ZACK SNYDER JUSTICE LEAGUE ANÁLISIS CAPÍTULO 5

tener más problemas añadidos tienen que tener un plan y en la versión de 2017 este Batman está desdibujado completamente el único objetivo que tiene es vamos a reunirlos a todos y bueno fiesta loca, pegarnos contra el viejo de la hacha aquí no aquí tiene un plan bueno, más o menos, en la batalla final ya hablaremos de eso, pero la secuencia de Superman tenía sus, que para mí era el punto fuerte de la película, tenía sus sombras, que era luego la cara desdibujada y aquí precisamente ya ganamos todo, se han deshecho de esa aberración y te presenta una secuencia de la resurrección contra la ley de la justicia que es absolutamente excepcional. Como fan ya de Superman, esta película ya son 10. Como fan de Superman. Ya como fan de Batman, ya ni te cuento. Y la escena del contrapicado cuando Superman resucita de la primera vez que se le ve en lo alto, suspendido en el aire con ese contrapicado, que luego cambia a la imagen del policía desenfundando y volviendo a fundar, diciendo aquí no hay nada que hacer. Eso ya te... que solo con esa imagen de enfundar, desenfundar...
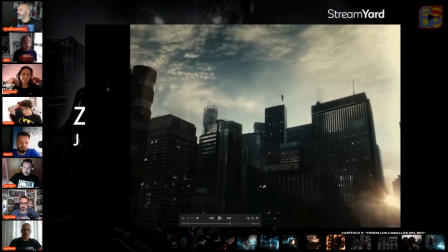(36:28)
Mira, fíjate en la posición de Superman aquí. Cómo está erguido en una posición de poderío. Es que en la versión de Widow, es esta misma imagen, bueno, cambia algunos edificios, pero está el tío así como cheposo, como si hubiera resucitado un espantapájaros. O sea, ¿cómo cambias esa puta imagen si ya la tienes creada? Es que no se entiende, es que no se puto entiende. O sea, esa escena que no te dice nada Te dice que ha resucitado un tío con un poderío brutal Está suspendido en el aire y erguido La otra, mira, si parece el tío
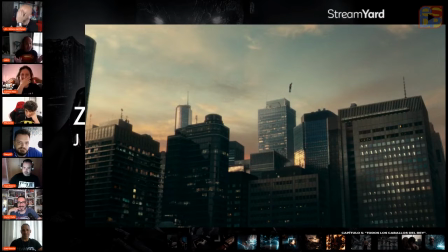(37:03)
Pero ¿qué cojones ha resucitado ahí? Y no sé ¿Qué mierda es eso? A ver, eso es Don Celedón De las fiestas de Vitoria
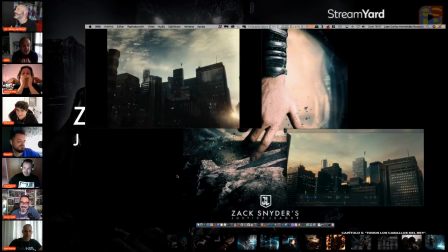(37:13)
Es que es acojonante Pero ¿quién se le ocurre colgar Cambiar ese puto plano? Es que Parece que acabas de resucitar a Quasimodo tío, no me jodas Es un trapo, tío Es un trapo como Batman luego Es que por detalles como estos te das cuenta que yo soy muy exigente con el cine porque a mí visto esto me compras y me vale porque es hijo calidad es hijo calidad en un producto y no puedo tragar con mierda que me he ofrecido antes por eso nunca entender a esa gente, no, es que es la misma película no tío, mira ese puto plano de un tío orguido con poderío y mira al otro que te puso Whedon aunque parece que está chepudo. Es que no puedes comprar eso, tío. En esta vida hay que exigir calidad, hay que exigir lo mejor.
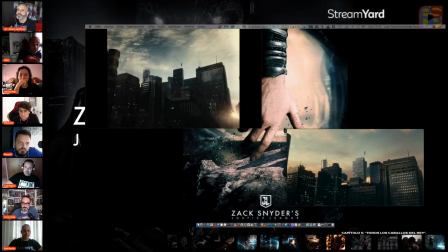(37:59)
Y parece mentira que para unos... Bueno, ya hablo de los objetivos. Para un director que tenga esta posibilidad, elija esa en vez de la otra. Es que no se entiende como otras muchas cosas que se hicieron. Alberto, y el juego de luces. Fíjate en el juego de luces de la imagen. Fíjate el...
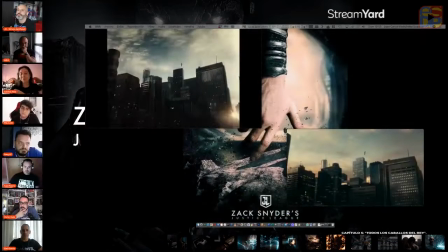(38:17)
Un diferente... Otra vez. Juan Carlos, fíjate... la diferencia de tonalidades como engrandece el juego de luces la de la de snider frente la de wii no es
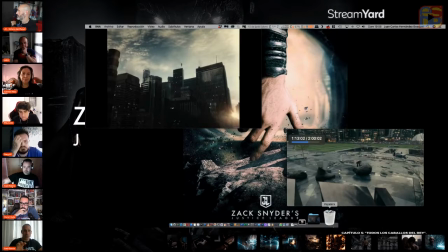(38:31)
como como enfocar el poder en el superman la luz está enfocada en
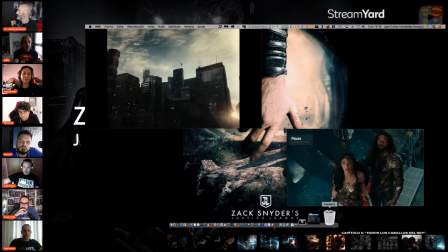(38:36)
la otra de la luz es todo es que han cambiado todo parece que hayan cambiado todo para tocar los cojones
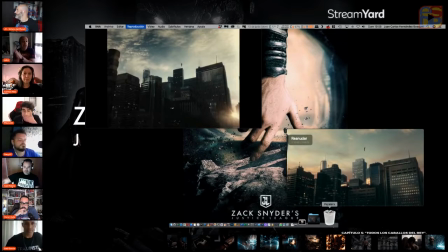(38:40)
de comer mierda vamos a cambiarlo todo es que no se entiende otra manera y que haya gente que se defienda todavía no es que la misma película con más argumentos
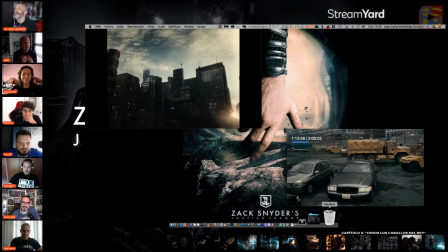(38:51)
por el amor de jesus christ bueno
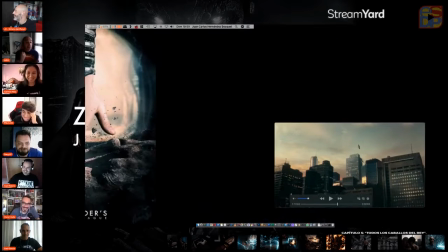(38:56)
no te gusta más así
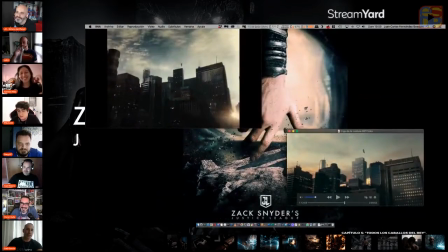(39:05)
en esta imagen toda la imagen es luz se ven estupendamente los edificios etcétera la de Snyder,
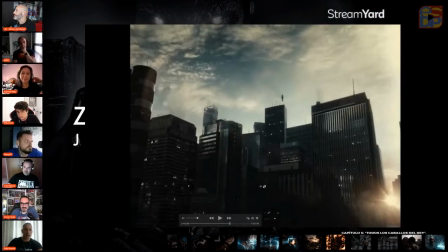(39:16)
toda la zona de los edificios baja está oscurecida. Y lo que refuerza es la luz que refleja en la zona de Superman de arriba.